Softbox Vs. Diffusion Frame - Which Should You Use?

Lewis here with Fedevo and today I want to ask you a question. When you've been watching behind the scenes content for a feature film or a HBO TV show or even looking at behind the scenes pictures, how often is it that you see one of these? A softbox. Just think about it because it's not that often that you will find a softbox on a proper film set and instead you're going to see one of these. This is a 4x4 frame with a three-quarter stop in it. They come in a variety of different sizes and fabric comes in a variety of different strands.
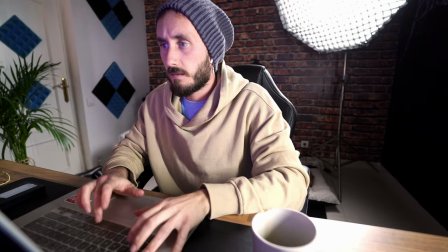And while the softbox is incredibly popular for online content, in feature films you're typically going to see this doing the job to diffuse light. Why is that? Well, today we're going to have a look at the differences between a diffusion panel and a softbox. So, let's get to it. So, this is a softbox. It's used to diffuse hard light. It's usually attached via a Bowens mount and the light will enter, reflect and refract from the inside material,
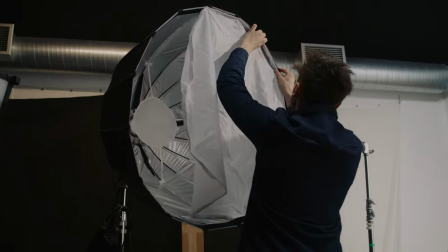hit the diffusion material on the front and then offer a more flattering and softer image onto your subject.
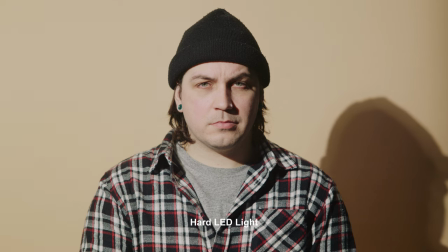And because of the circular, octagon and square shapes that they come in, they help wrap light around the subject opposed to it just falling freely. And you'll often find because of the reflective material inside of the light, it yields a better output than just shining a light through a diffusion material.
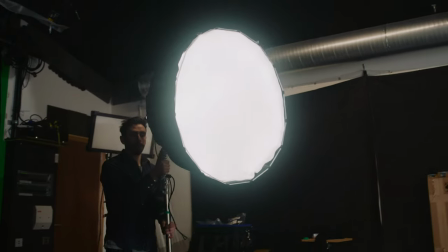What could be seen as a detriment is that they, of course, have to be attached to the lights. Wherever the light goes, the soft box goes with it. But as a result of that, because of the fixed distance that the light is gonna have from the diffusion material to the back of the light,
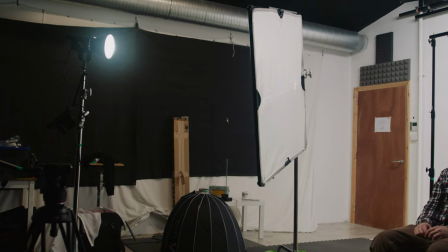you're not gonna be able to soften the light any further like you could with a diffusion sheet. So you'd have to bring the light in closer.
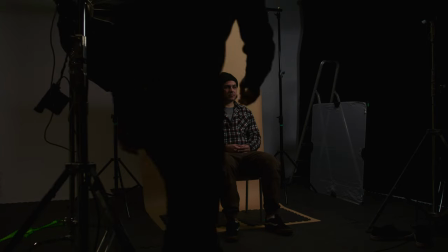And of course, depending on what type of focal length if you're using, that's not always practical. I mean, there's not a lot to say about the softbox.
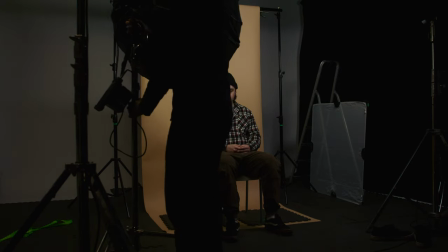It pretty much does what it says as its title, it's a boxed shape light modifier, which softens the light. So let's have a look at a few examples when this is useful to use.
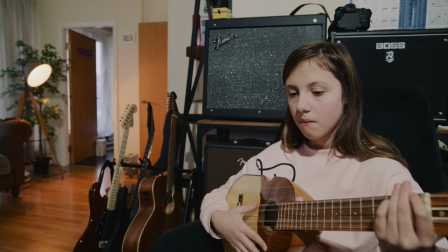In this example, a young girl is playing an instrument in an apartment, but the harsh LED light is ruining the shot.
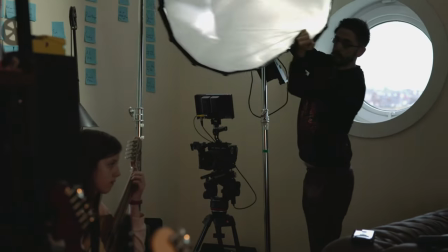So enter the aperture light dome. This is a 34 inch softbox that instantly transforms the shot.
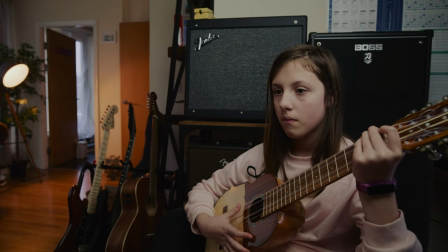The shadows are less harsh, there's less contrast, and the softbox removes the light spill from the background.
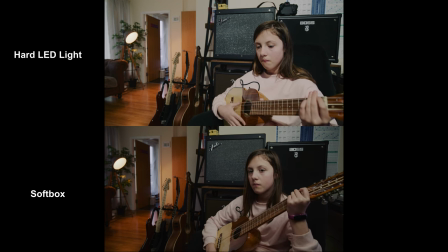The difference is night and day. And at the start of the filmmaking journey, I think this is where you may initially gravitate towards using a softbox.
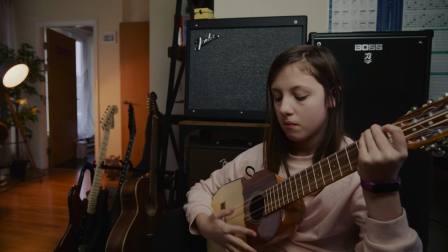However, keep in mind that while softboxes are great for interviews and creating more softer looking light, they may not always work in every situation.
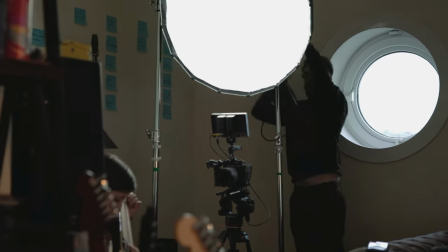In this example, I feel as though it's apparent that a nearby light is illuminating the subject.
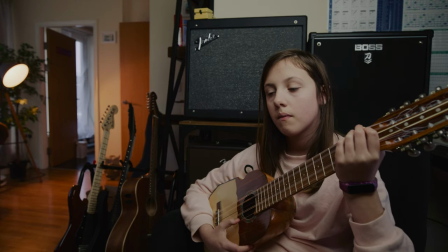I feel like it's slightly brighter on the subject's forehead. and this is due to the circular design of the softbox.
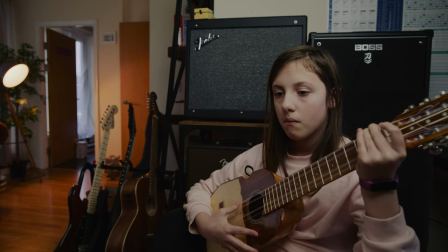The light is softer, it's fine, but in a narrative circumstance where the audience needs to believe that the light is somewhat ambient, a diffusion panel may be a better option. So this is a diffusion panel and perhaps on the smaller size in comparison to what you typically find on a film set, they come in a variety of different sizes as well as a variety of different materials for the diffusion and a variety of different strengths.
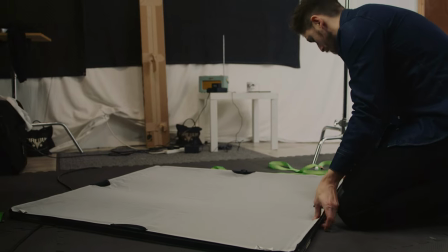So you have a lot more possibility in order to create softer light. It works in a similar way to the softbox.
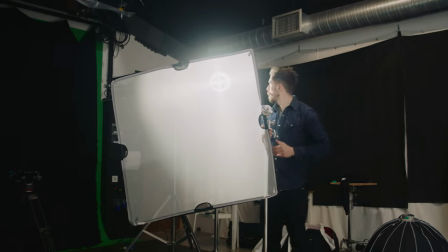The idea is light will hit the diffusion material, refract,
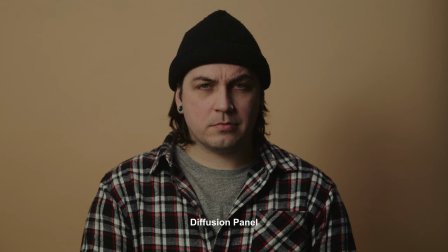scatter, and offer a much more flattering and softer form of illumination, which is gonna look a lot more natural than the softbox. Now, unlike a softbox, it is not attached to a light, and instead, this will be attached to a C-stand. So you are gonna be working with more tools, which is gonna take up more space, which may be a detriment if you're a one-man band, but it does offer something different so let's have a look.
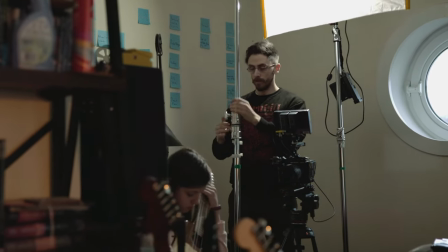So I would hope that you recognize a visible difference from the previous shot.
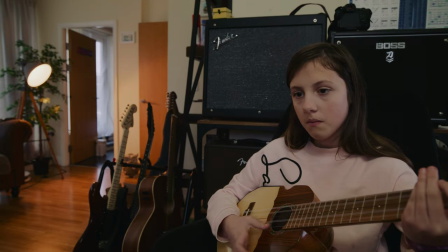Both tools have softened the LED hard light but have done so in a completely different manner.